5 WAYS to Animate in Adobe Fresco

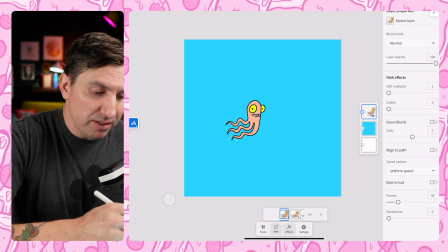So you can take a frame by frame sequence like this and put that whole sequence on a motion path.
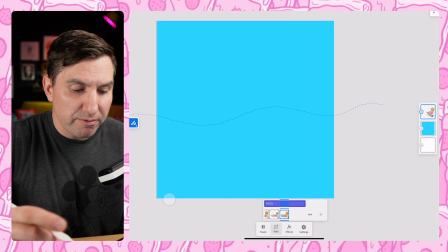So what we do here is we just click on path.
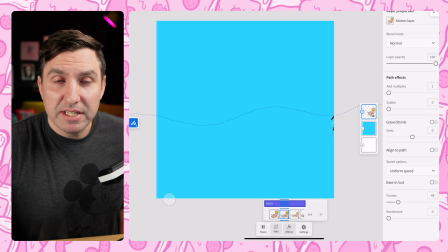And now what we can do is draw a path for this little squid friend to swim along. We can click on effects and do the same sort of situation we did with the others.
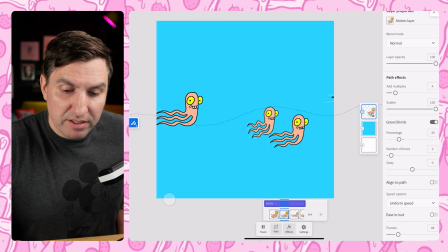We could add lots of these. We could scatter them.
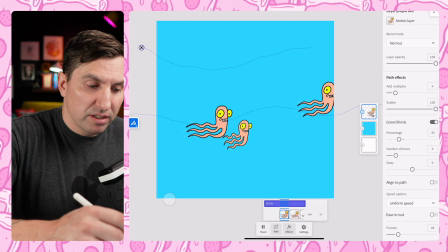We can make them grow and shrink. You could have it happen a few different times.
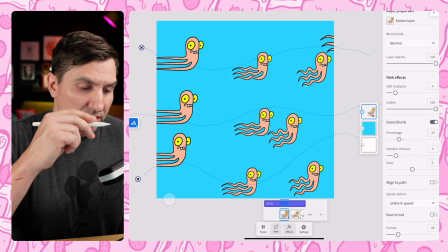So maybe it looks like they're swimming away and then swimming forward. We could draw more, and we could just have just
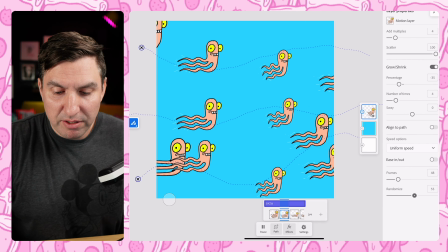a whole sea of squids just coming through,
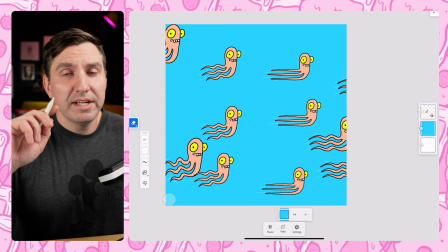doing what they're doing, having a good time. Can do all the different things we did before.
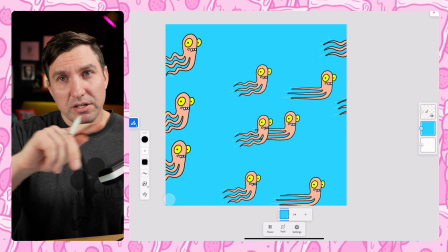We can randomize it just to make it a little bit more natural.
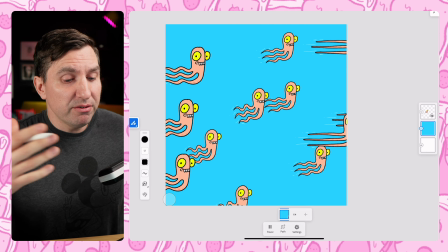Look how much cooler that is than if we just took a normal drawing of the squid in one position and put it along a path.
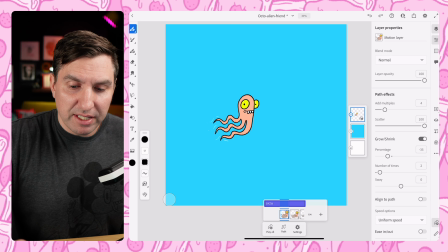Now we have that swimming movement paired with the path, and it really looks like it's swimming.
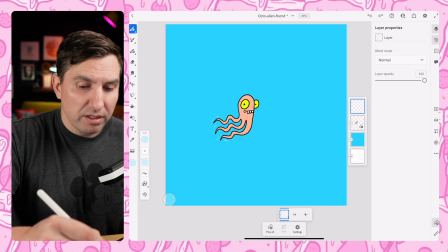And you know what? You could do even more stuff to like enhance that movement.
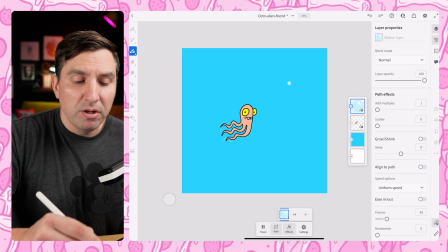Like we could come in here, make a new layer, grab that lighter blue that we were using for the water motion.
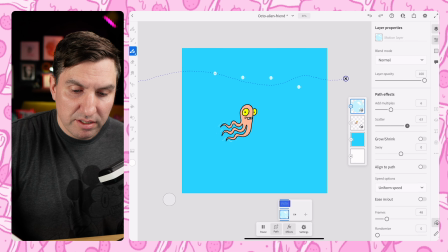And like, we could just draw a little bubble, set this bubble on a path. Go like that. Let's add some more. Let's scatter these. Put some over here.
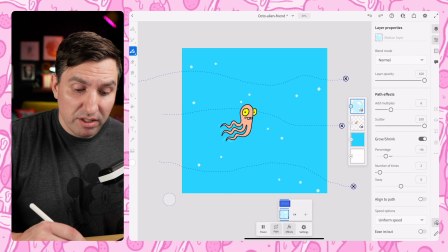Some in the middle. We can have a lot of bubbles. You know, there's no limit on the amount of bubbles you can have.
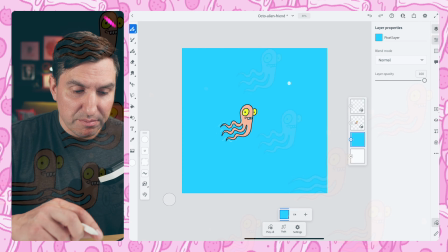We'll do the grow shrink too. Let's make them smaller.
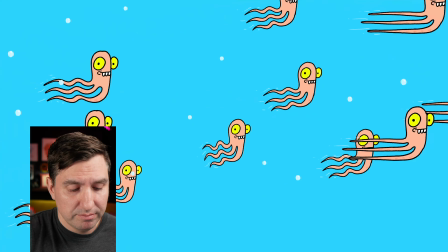And now let's pause this, let's go back, and let's view it all at the same time.
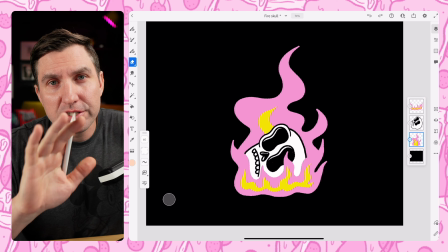All kinds of squids, we got bubbles flying around. Pretty cool, right? I think so.
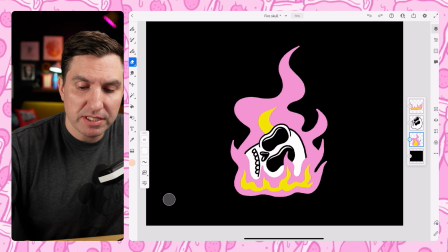Okay, so since it's almost Halloween, I thought I would do a little bit of a spooky vibe here.
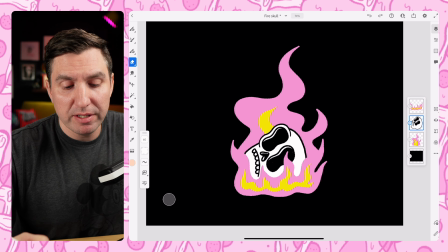So I got this skull, flaming skull, if you will, and I'm gonna animate the fire. So if you look at my layers here, you'll see I have a flame in the background, the skull, and then a foreground flame.
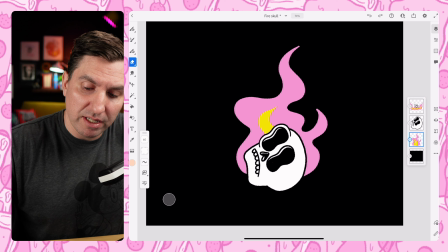So that's pretty ideal for this situation. So what I'm gonna do is just animate both of these separately.
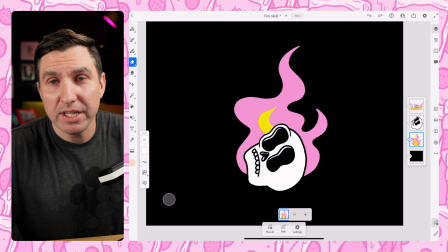So to keep things a little less confusing, I'm just gonna turn off the front layer and work on the back layer first.
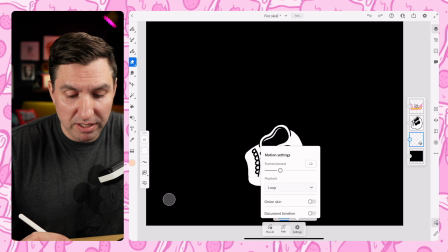So I'm gonna click on the animation timeline thing on the bottom right, just like we have for everything else.
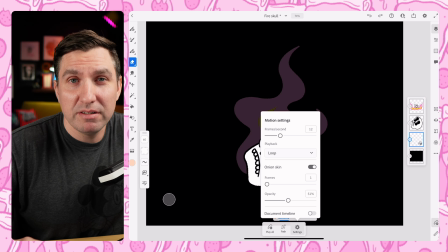And you'll see we've got our keyframe, and I'm just gonna go ahead and add a new frame here.
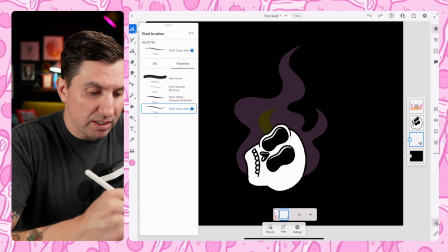I'm gonna turn my onion skin back on. I'm gonna bring the opacity up since we've got a black background and it's a little bit hard to see.
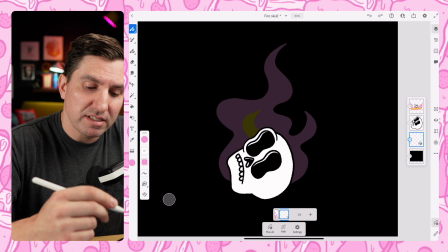And I'm gonna come in here, grab this pink color,
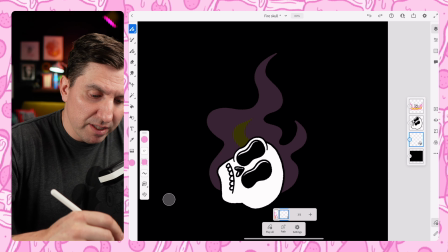grab my classic anchor because that's what I drew the rest of this in. And now I'm just gonna make a slightly different version of this flame. So when you're animating flames, you just sort of want that like up and down wiggle motion.
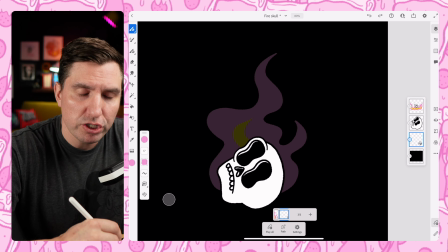There's lots of different ways to do it. You can make it look a little bit more chaotic, a little less, depends on what kind of flame you're going with.
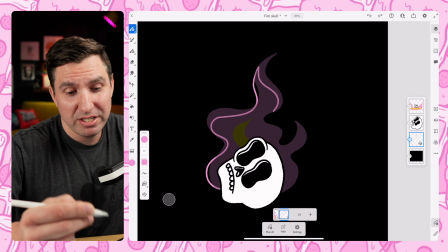So I'm gonna do just your average flame that you would see on a burning skull in real life.
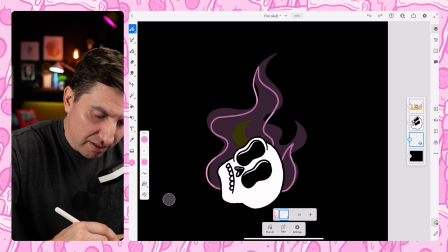So I'm just gonna take roughly the same lines here, but just do like a shortened, more compressed version of it, I guess.
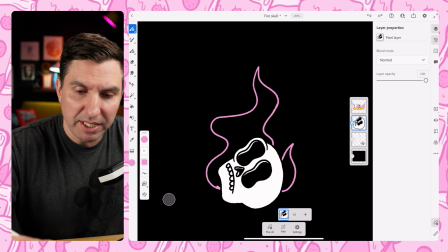And then maybe tuck this in back here.